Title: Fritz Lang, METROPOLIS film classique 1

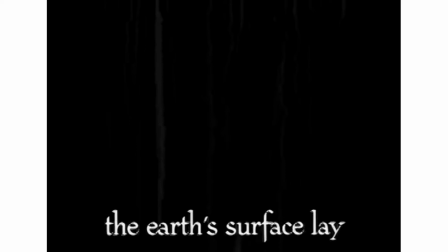Even the titles the young Louis Buñuel wrote in his review of the film, how they rise and fall, blend with the movement as a whole, become pictures themselves.
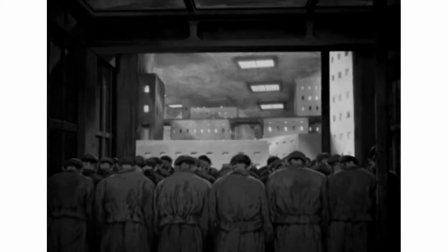The title's movement is carried through to the movement of the picture.
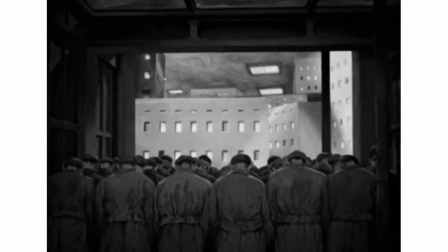The workers, now just a painted silhouette rising in the background, the design of the underground workers' city.
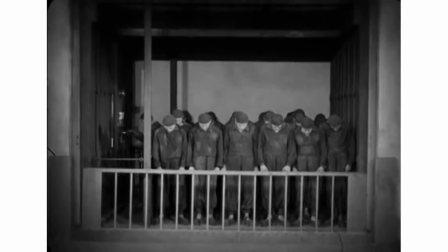Elevators transport the workers up and down between the machine halls and their living quarters.
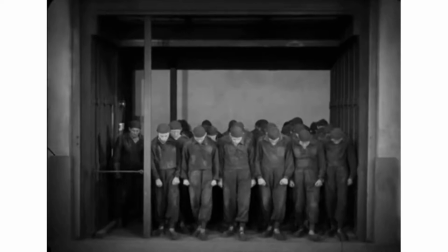A new musical theme, the theme of the city of the workers.
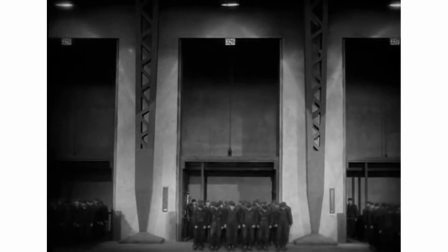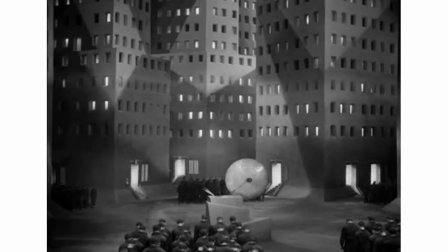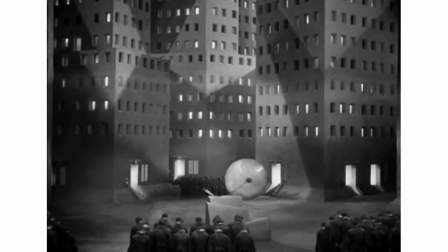the main square of the workers' city, simply a transit area for the workers returning to their quarters. In the center, a gong, again a kind of alarm clock.
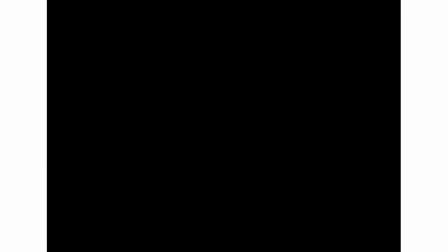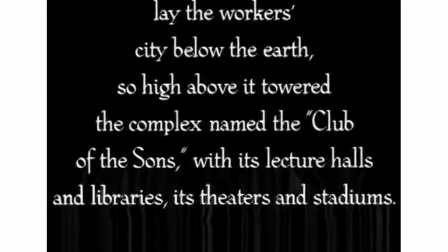The downward scroll of the title is answered by a rising, equilateral triangle pointing skywards.
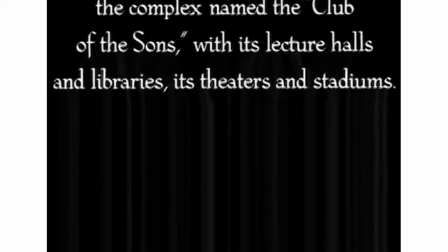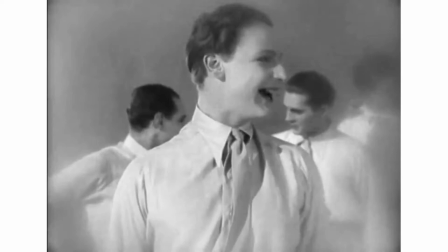The sports stadium. The contrast is stark between its openness under sweeping skies and the cramped city of the workers.
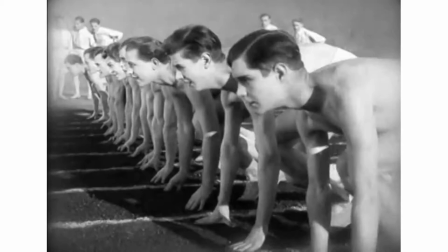Just as stark as the contrast between the liberated and carefree movements of the youths,
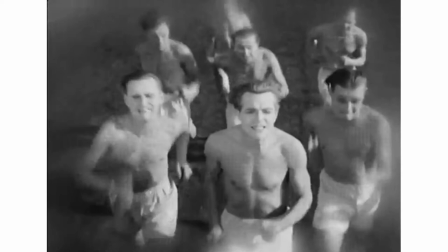dressed in white, and the dull lethargy of the darkly closed workers,
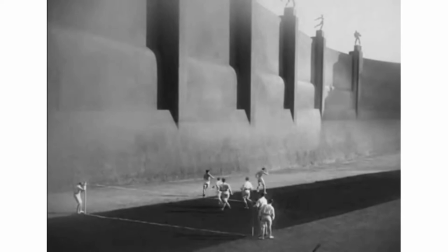and the self-determined horizontal movement versus the downward ride of the workers in the lift.
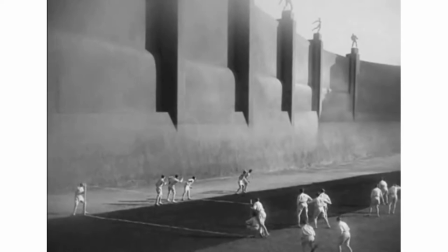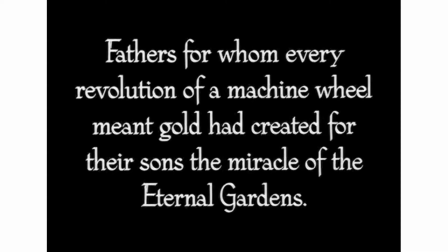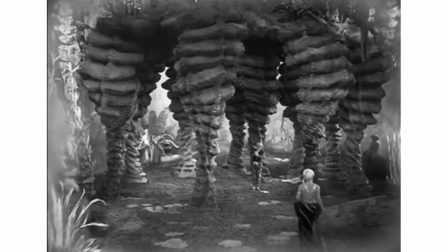A light-hearted waltz. No musical leitmotif accompanies this scene.
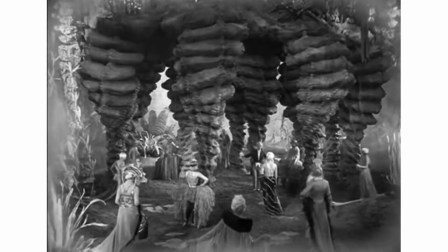An artificial grotto, columns like stalactites, young women in Rococo carnival costumes,
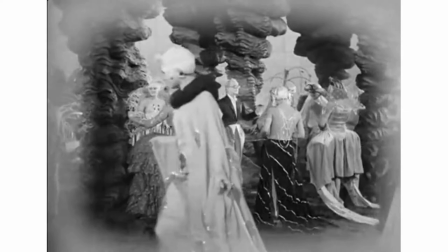Orient-inspired head adornments.
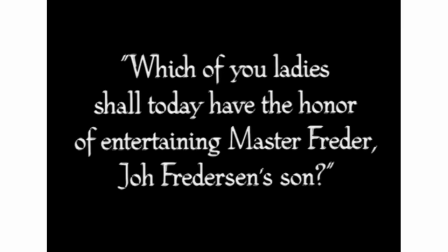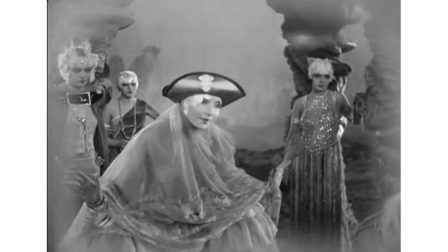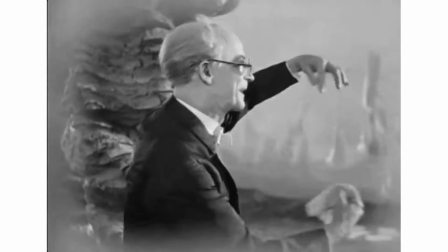The tricorn is of Venetian origin.
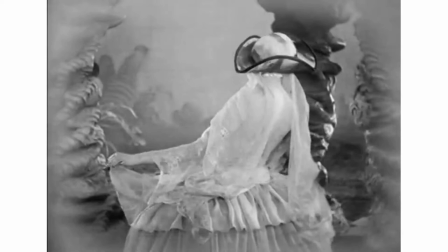In contrast to the straight course of the young men, the young women's animated turns anti-clockwise,
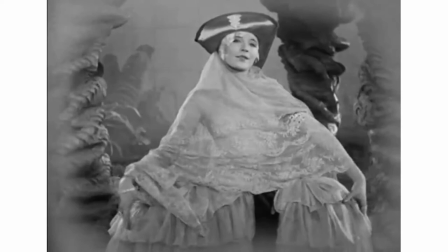directed by a ringmaster, clockwise.
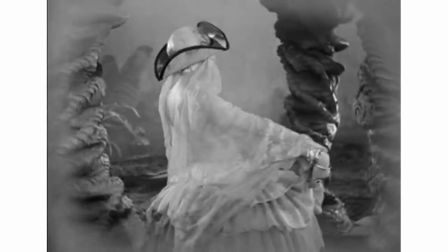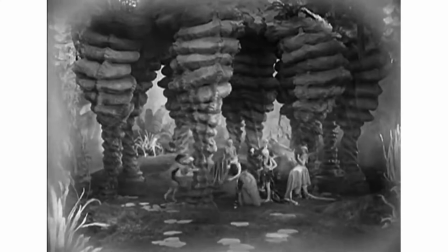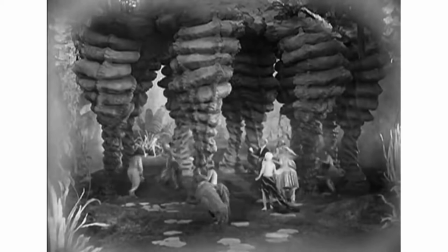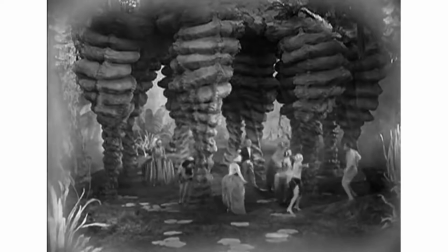A playground is the pleasure garden of the sons, an infantile idyll.
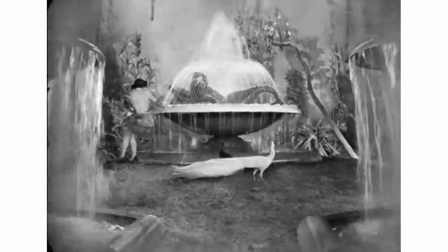Nature, sex, eroticism in chaste playfulness, like the water in the fountain, a transparent dome masking a statue of a siren.
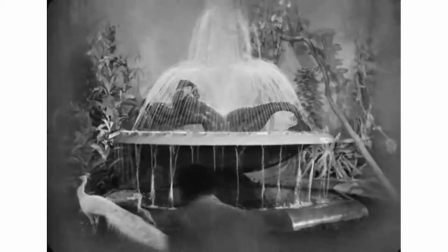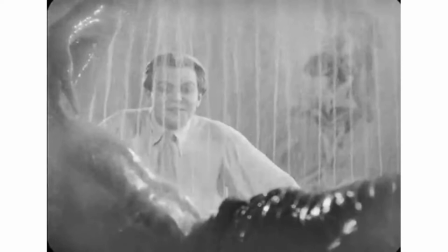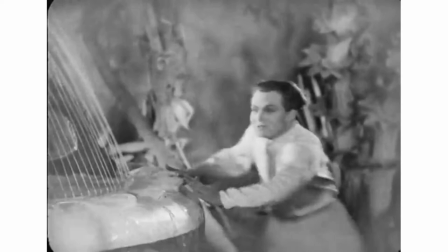The youth in white breeches and the girl with the queue de Paris play hide-and-seek, their game a dance, a pas-de-deux.
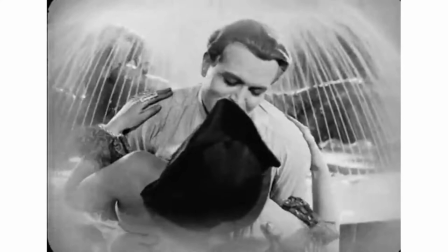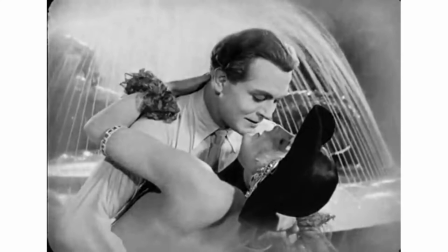A scene highly charged with erotic allusion, yet so intensely innocent that we do not actually expect a real kiss.
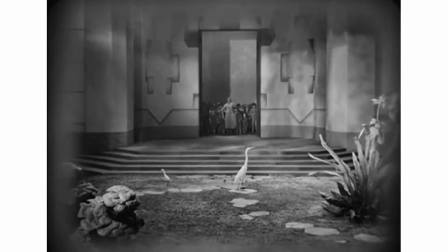Instead, an expectant glance.
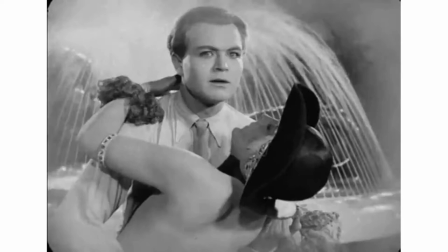Musically accompanied by a new theme. Let us call it the love theme.